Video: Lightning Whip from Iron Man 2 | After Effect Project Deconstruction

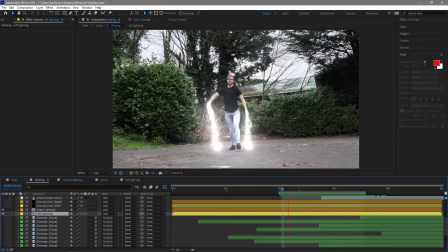(7:14)
Now although this is probably enough to sell the effect of lightning whips I did want it to interact with the ground and interact with myself and a couple of other bits so I did do a little bit more work than just that the first thing I did was add damage on the floor
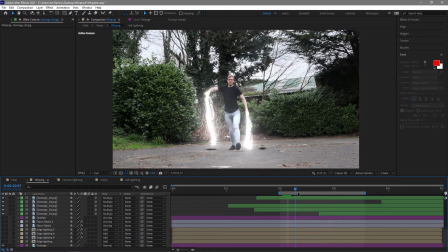(7:28)
now this is just a nice texture every time it touches the floor I place one of these down and just sort of started it nothing special but that means
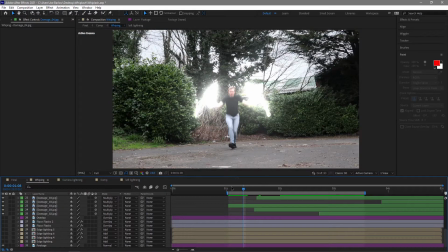(7:37)
I get this every time that lightning hits the floor in any capacity whether it's one of those strikes there or whether it's the entire
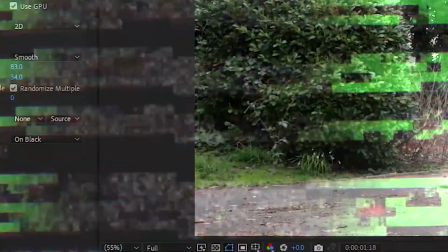(7:46)
whip itself so another thing I added were these layers that
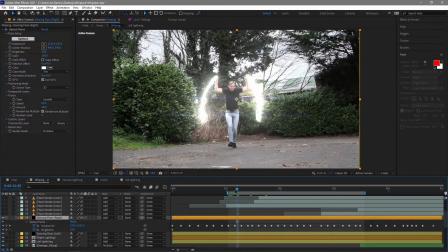(7:51)
I've named dancing flares now what these were were flares that were on a pretty high flicker and I just sort of randomly changed position every sort of few
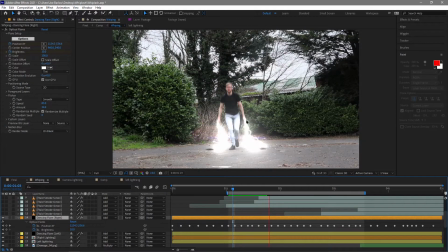(8:01)
frames and they sort of dance up and down the the lightning whips and so you see there there we go you see them go all over the place and this was just to make them look
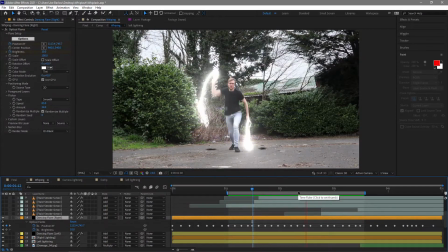(8:12)
really sort of volatile and really aggressive as you know electricity is it's completely unpredictable.
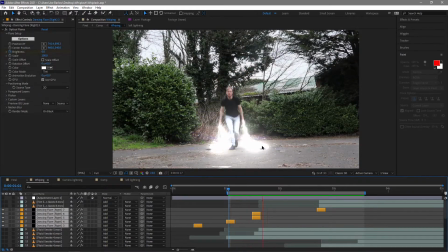(8:20)
I did end up duplicating these layers and just popping them throughout every time it sort of interacts with the ground in some capacity just helps sell the effects that when you know that lightning whip is smashed down on the floor you know some of the brights happening some of the bigs happening you
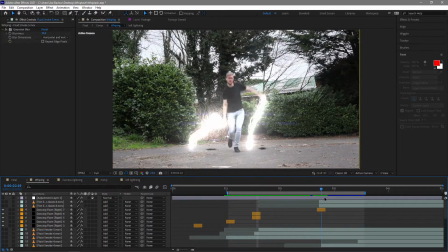(8:34)
see it there so another thing I added every time those lightning whips interact with the ground is of course some smoke there's these
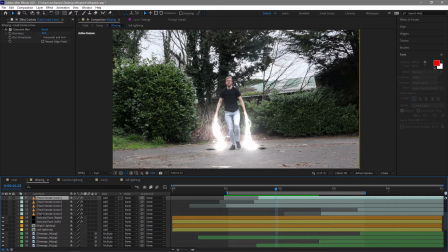(8:41)
scorch marks here and I felt like you needed just a little bit of smoke happening there nothing too big we didn't need flames we didn't need anything like that but just just to show you know that there's a effect of heat there and these smoke effects here help sell that so
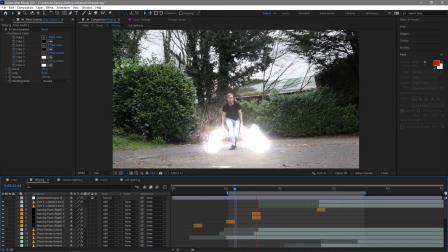(8:56)
this is what we got at this point we got those two lightning whips and then interacting with a little bit of the environment through the scorch marks and and And these are
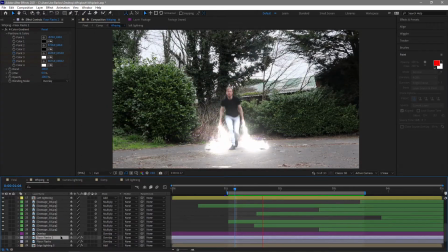(9:05)
sparks going on here. Now, I also wanted them to interact with myself and the ground around it.
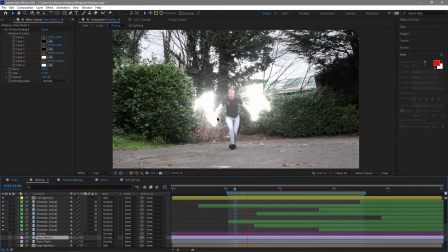(9:12)
Obviously, these are two really aggressively flashing things, yet nothing else is really affected by that light.
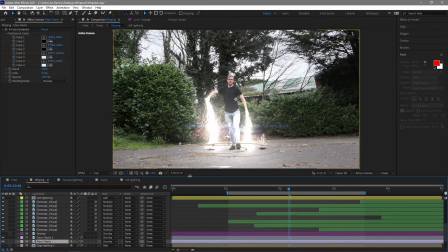(9:19)
So I went ahead and made a mask under me. I actually made two. One was just a general one in this sort of radius. And the other one I focused on if there was like a hit on the floor at any point. Let's just take a look at that one, actually.
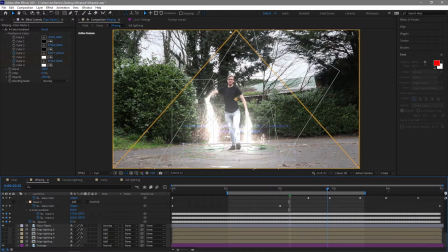(9:32)
If there was like a hit, then it would go towards that, just to make that area a little bit brighter.
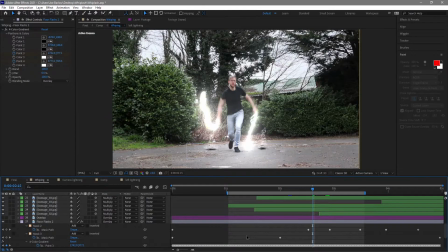(9:39)
Now this, you'll see, has a very, very, very frequent wiggle. I ended up using a four-color gradient.
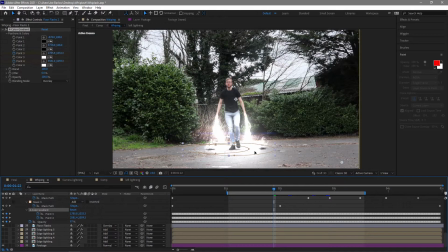(9:46)
I don't know why I could have just used any sort of curves or levels, but whatever, that's what I ended up with to sort of light that scene, and then adding it onto an overlay,
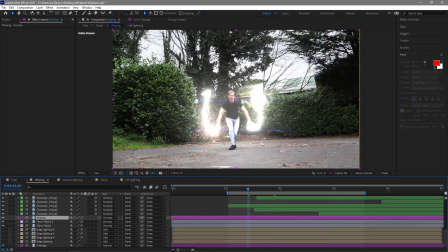(9:55)
as well as a little overlay there, just to sort of crush some of the darker areas. and here is that lightning happening around me you'll see
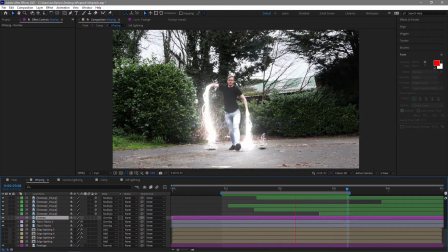(10:03)
all the floor is sort of now affected by these aggressively flashing lightning whips the only other thing I need is to do to this is obviously add
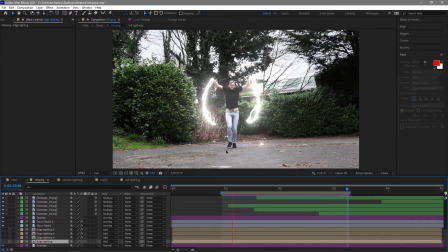(10:11)
a bit of light to myself and and for this I use some edge lighting I went ahead and grab the rotoscope myself which you'll see here and then I went ahead
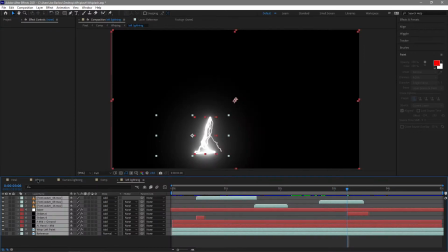(10:19)
and added a layer style in a glow pre-composed that and duplicate it a few different times and a few different things
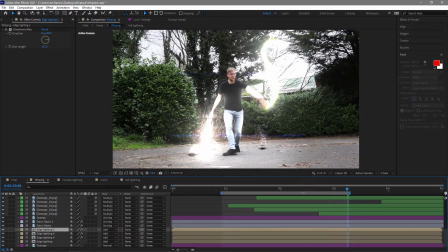(10:28)
to it I've added some directional blur to this so it replicates these sort of flares that are going on and that's sort of you know around me throughout I've
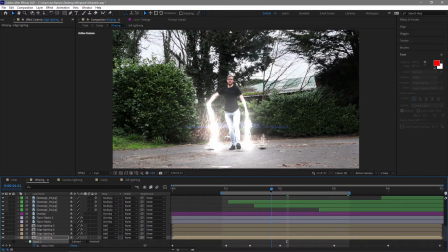(10:36)
also gone ahead and add a mask to that and that dances up and down my body so it sort of looks like it's kind
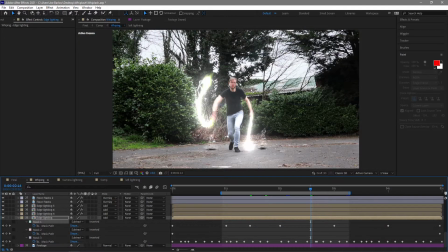(10:43)
of aggressive and volatile like the lightning whips we've got a sort of remember to that we are replicating that light in fact let's just quickly
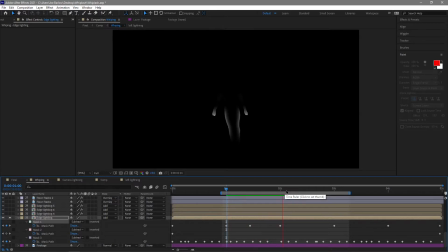(10:51)
solo this out because it's probably not gonna play through too great with everything going on you'll see you know the things are just happening then it's all over the place which which is what the lightning whips are doing so that's everything I needed to do to create the lightning whips and add the
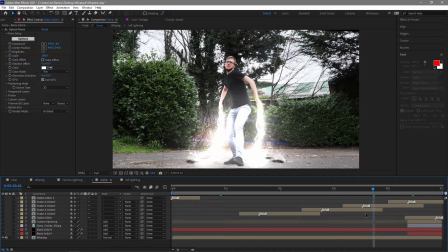(11:05)
effects to the surrounding environment and next up I wanted to just sort of add some things to the camera at the end of the scene I take a
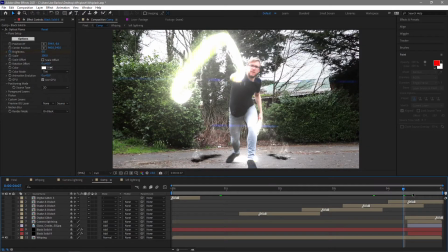(11:13)
whip to the camera so the first thing I had to do there was actually zoom in so it looked like the lightning
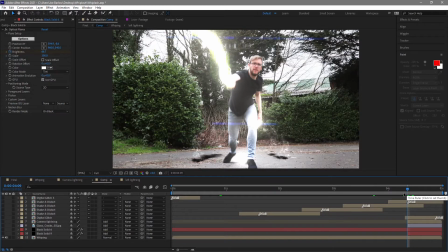(11:19)
whip actually does reach the camera and and the way I did that was just literally scaling and positioning
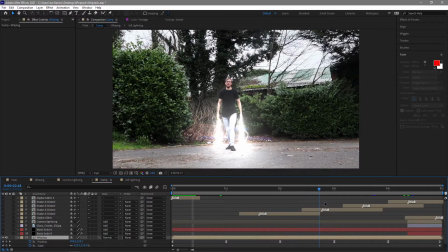(11:25)
with that I added a bunch of sort of camera movements and a slow zoom out so it sort of slowly pans away from me as
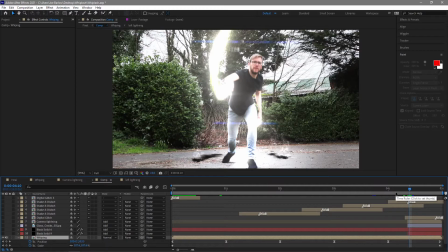(11:32)
I sort of walk towards it kind of adds a bit more drama to the shot than just as all the static tripod shot so once I actually hit
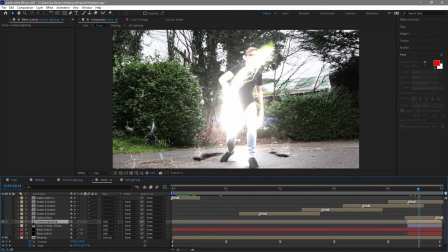(11:39)
the camera I added this this sort of lightning effect here let me just go into this and show you this because it's not very visible in
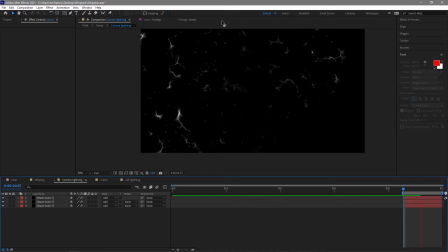(11:46)
the final shot because there's so many different layers going on but that sort of you know emits from around the area that I hit it and sort of spreads over the lens of the camera and it's just meant to look a little bit like you know some sort of electricity flows going through it
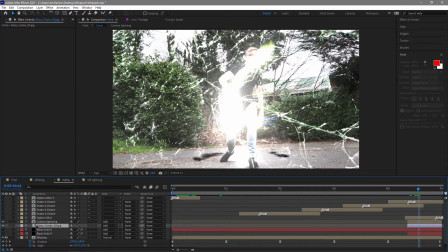(12:01)
like I said that you don't really see it because I also added a glass crack to it as well as some sort of noise effects to
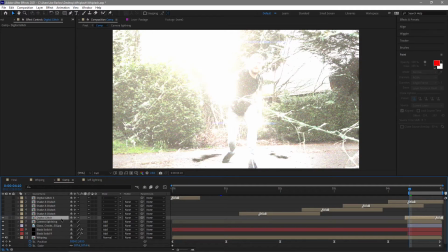(12:08)
it because you know this camera has just been destroyed by lightning whips on top of that I also added some sort of digital glitch this helps loop it for Instagram
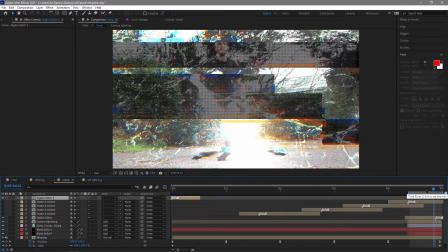(12:16)
and also you know like that it has been destroyed also I added these digital glitches this helps it loop on Instagram but also
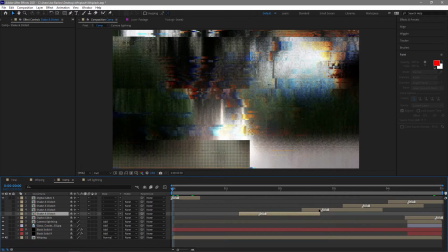(12:25)
you know it adds the effect that it has just been destroyed and this is it this is sort of everything together the only other thing I added was some
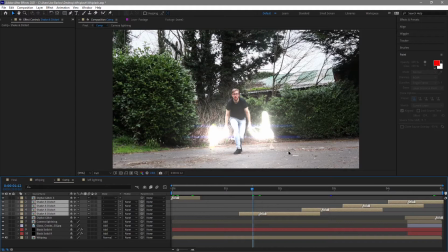(12:31)
shakes around when I hit the ground just to add a little bit impact to those whips and obviously not something that was in the reference shot but something I think looked cool so I went ahead and added it so here is that that final shot.
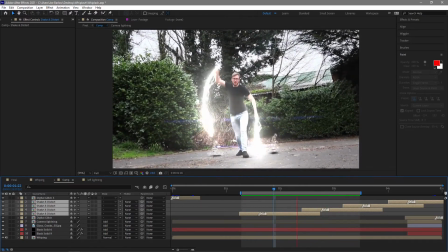(12:47)
Now, we are obviously trying to reference the shot from Iron Man 2 here with Whiplash.
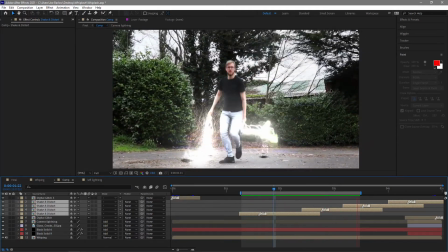(12:52)
I don't think we've quite achieved that. These whips are much thicker, much brighter than his was in the film.
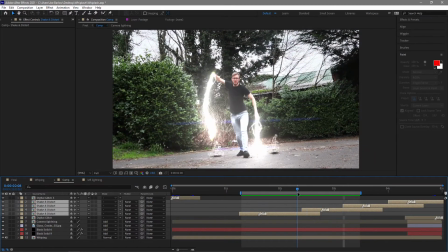(12:58)
But let's not say I hate these whips. I do really like them.
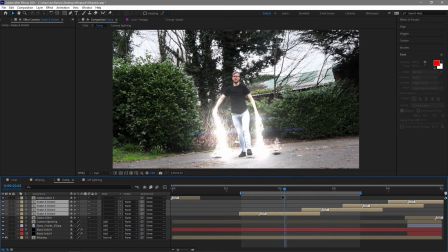(13:01)
I like the way they're aggressive and sort of give a little bit more impact than his did. We've managed to sort of sell the effects that it's interacting with the floor, I think, and myself.
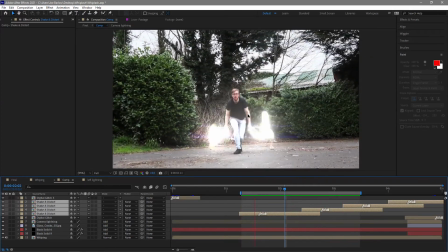(13:14)
So overall, I'm pretty happy with this.
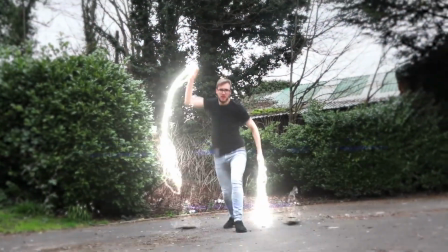And that was it. That was Whiplash's Lightning Whips from Iron Man 2. As I said at the beginning of the video, if you want to catch these before I do the Project Deconstructions, then be sure to follow me over on Instagram. The link is in the description. Until next time though, thank you and goodbye.